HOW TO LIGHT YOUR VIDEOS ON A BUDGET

Welcome back to another video. My name is Simon and today we're going to talk about how you can light your videos better.
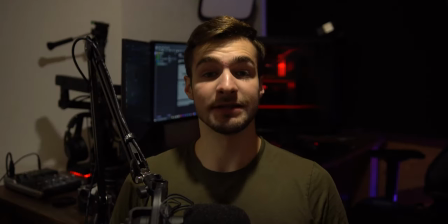[0:10]
And we're going to go from this to this.
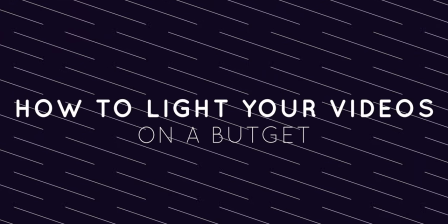First of all, let's talk about what lighting gear you need. All the gear that I use will be linked down below. Obviously, a main light source. For people on a budget, I would recommend a cheap softbox. There are plenty of them on Amazon for like 30 bucks. And there are many lighting kits on Amazon that are really cheap. If you're on a bigger budget, I would recommend you to make sure you buy a softbox. There are many great LED panels out there, but a softbox just gives you the smoothest light. A reflector or a fill light is also nice to have. I currently use a reflector, you can pick some up for like 20 bucks, they're really cheap. But if you buy a fill light, I would make sure that it has the same color temperature as your main light source. A hair light is more optional. It gives a nice and more professional look to your videos. Last but not least, some lights for your background. You can literally use your desk lamp if you're on a really tight budget, but I would recommend something colorful to make you stand out more. I'm currently using some Hue light strips under my desk and my PC with some RGB, but you can literally put a monitor in the background, works pretty good too. Okay, let's set this up.
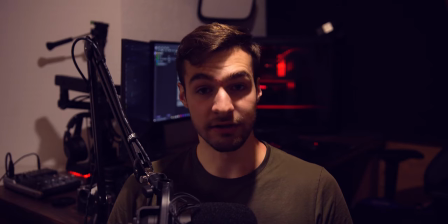[1:39]
First of all, turn off your room lights, and if there is daylight coming in through a window, cover it up if it's too bright.
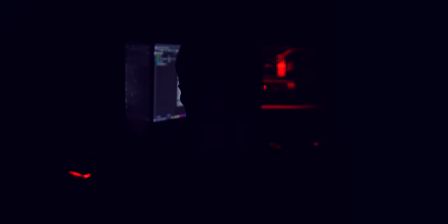[1:48]
That's better. Oh shit. Fuck, we got no light. I didn't think about this part of the video.
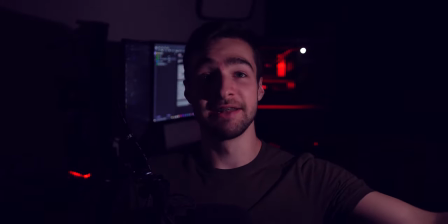[1:58]
This is just my phone. After that, position your main light source. I would recommend you to put your main light source in a little bit of an angle,
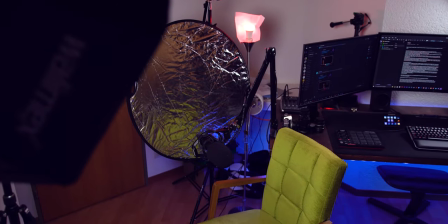[2:11]
not straight in front of you, so you have a little bit more shadow on one side of your face.
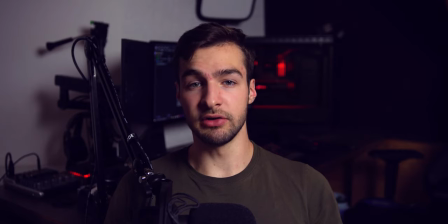[2:17]
That's just to make sure your face doesn't look too flat, and it gives a little bit more of a cinematic look.
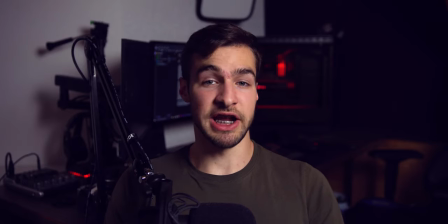[2:23]
You can make more or less shadow, that's just the style you want to go with.
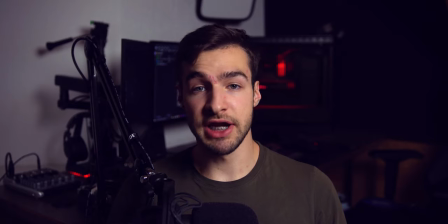[2:27]
After that, we're gonna fill up some of that shadow so people can still see your whole face. This is where your reflector or your fill light comes in place. If you have a fill light, make sure it's not at the same brightness level as your main light source because you still want to have some of that shadow.
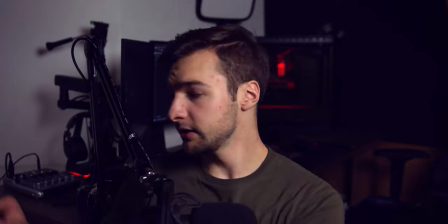[2:44]
Position it at an angle again. This is
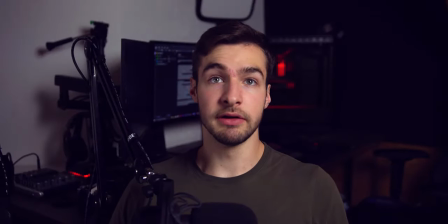[2:50]
positioning. You can see it right here. If you have too much, this is when my reflector hits me hard. It's just the same as you would put your main light source right in front of you. So we just want to have a little bit more of a subtle feel,
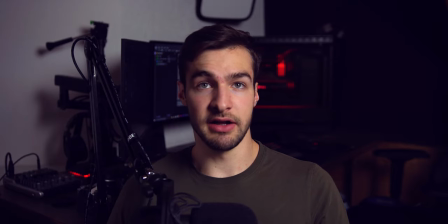[3:11]
like this is not enough, like right here. You can also have a colorful fill light if you want to.
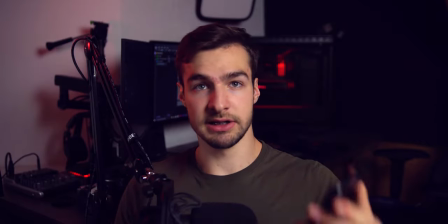[3:20]
I use a Hue light bulb as a fill light for my face right now.
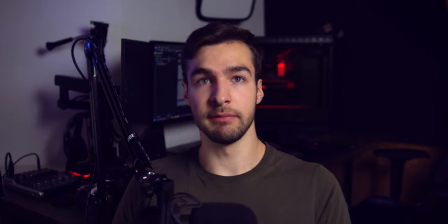[3:25]
Depends on what style you want to go with, you can have blue or like more of a red tone.
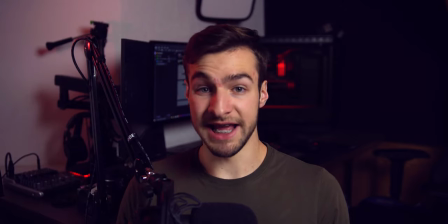[3:29]
The Hue light bulbs are not that great for lights for videos because they are just not bright enough. They are okay to be a room light, but anything else, they're just not bright enough.
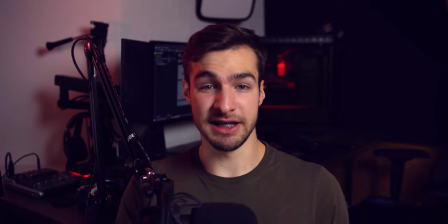[3:42]
And I mean, it's almost as expensive as a cheap softbox, so at the end, depends on your budget. Now let's turn on that hair light.
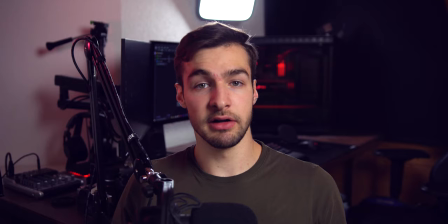[3:56]
I just use my Elgato key light on the desk over there. It's enough for this kind of setup. You can see there is this shine on my head over here. This is also another light that you can pick to be more colorful.